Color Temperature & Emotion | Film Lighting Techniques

Today, we're going to be using color temperature and white balance to set the mood. Hey guys, it's Dave here from Creative Path Films, and today you'll be learning about how you can use white balance and color temperature to help craft a mood and emotion for your scenes. By the end of this video, you'll understand how different looks impact how an audience feels, as well as what genres those looks are typically attributed to.
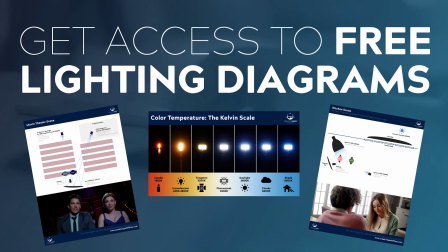[0:27]
You'll also walk away with several creative lighting setups that you can go out and experiment with straight away. So make sure you stick around to the end of the video to get access to those.
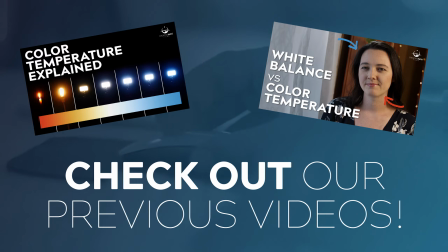[0:37]
If you haven't seen our last two videos on white balance and color temperature, make sure to go and check out those first, as we'll be building on that foundation today. And if you're not already subscribed, now is a great opportunity to do so you never miss great videos coming up in the future. All right, let's get into it.
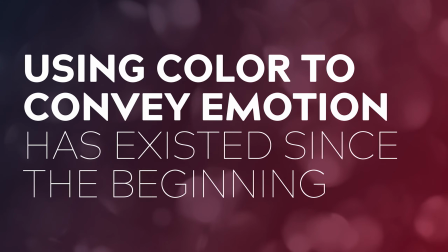[0:57]
Manipulating color temperature and white balance to impact emotion has been used in video and cinema since the very beginning. It can be used very, very subtly, or it can be highly stylized. It depends on your tastes and the genre of your film.
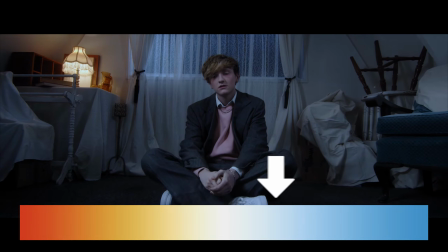[1:12]
If you set up your scene with overall cooler tones and higher Kelvin values,
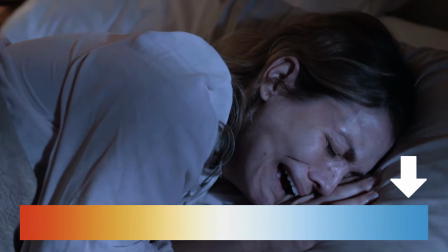[1:16]
then you're going to have a scene that looks and feels a lot more cold and clinical, or even downright scary. It's been proven in psychology that cooler color temperatures make us feel more alert and increase our concentration.
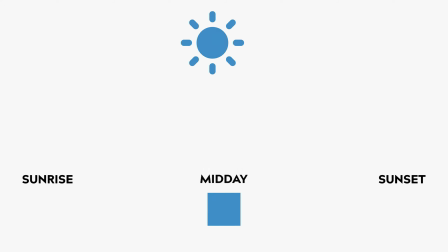[1:30]
This is because natural daylight cools off the most in the middle of the day when we're most awake, and it warms up again at sunrise and sunset.
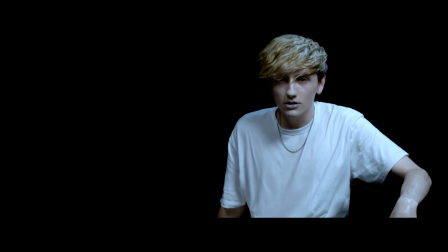[1:38]
This is why you see this look used in genres such as horror, action, thriller, sci-fi. Genres where the filmmakers want to really ramp up the suspense and keep you on the edge of your seat.
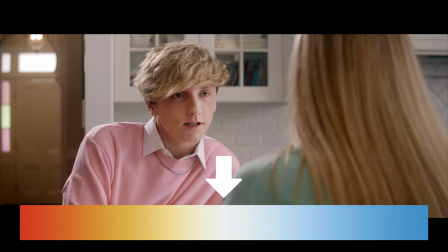[1:49]
This is also why warmer tones with lower Kelvin values make us feel more calm and relaxed.
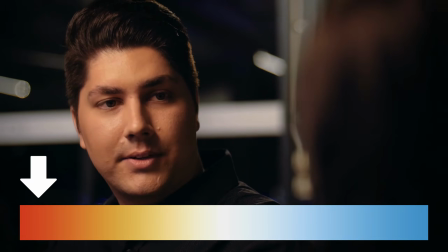[1:55]
You'll often see these tones used in genres such as romance, comedy, drama, and period films, where they want the audience to feel safe, cozy, and comfortable.
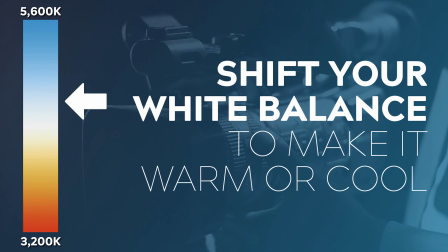[2:05]
You can create this overall shift in color temperature by shifting your white balance either higher or lower down the Kelvin scale.
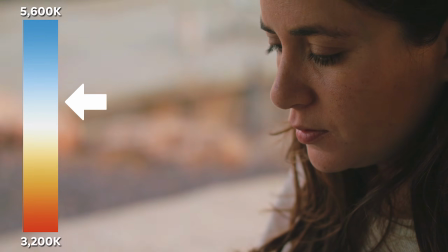[2:12]
If you want a warmer look, simply move your white balance to a higher value. If you want a cooler look, move your white balance to a lower value. Just remember that this overall color temperature shift will impact your entire image. And if you just want to impact certain elements, that's when you need to start shifting the color temperature of individual light sources. Because these warmer and cooler tones approximate the look of fire and ice, you can also use this shift in color temperature to give the impression of physical heat and physical cold, with a little bit of help from performance, of course. You can also mix these color temperatures for a really nice effect.
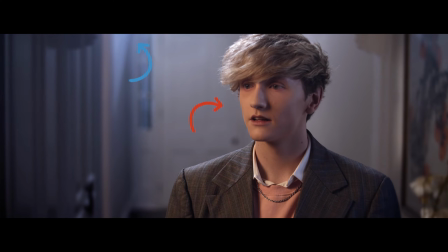[2:51]
Because blue and orange are opposites on the color wheel, you see this especially used with the maybe slightly overused orange and teal look, because it works. They complement each other beautifully. I like to mix color temperatures when my sources are motivated by practical elements in the scene.
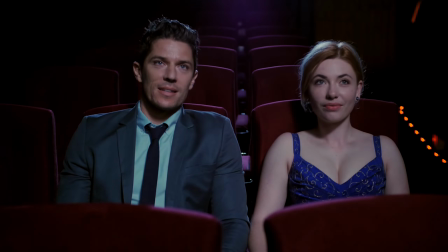[3:08]
Things like a TV or movie theater, street lamps, fire, moonlight, or other logical light sources.
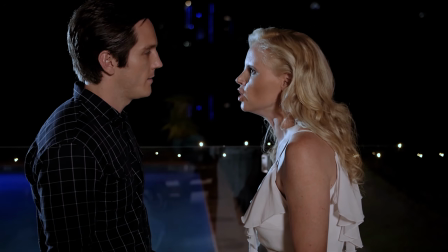[3:15]
One pro tip that I have is, unless I'm going for a really stylized look,
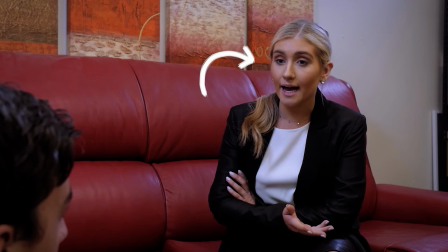[3:20]
I like to keep my key lights closer to a neutral color temperature, so the skin tones always look good. Then I like to use my warmer and cooler tones as either a background light or an accent light, and this can work really, really nicely.
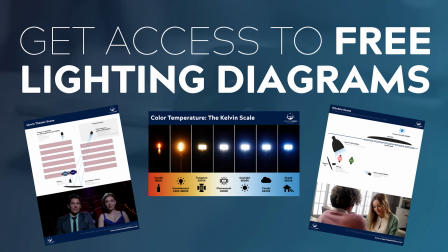[3:33]
I've put together a few lighting diagrams for some of the examples that you've seen so far in this video, as well as a color temperature chart that you can refer to. So if you'd like to download those, check out the link in the description to get access. You can also use a shift in color temperature over time to reinforce a character's emotional change as well.
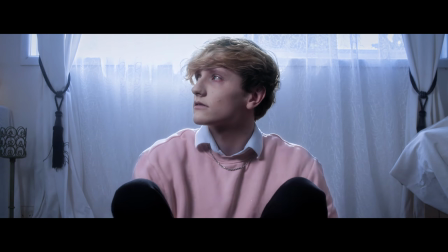[3:54]
Say you've got a character that's cool and closed off from the world, you can use cooler tones to reflect that.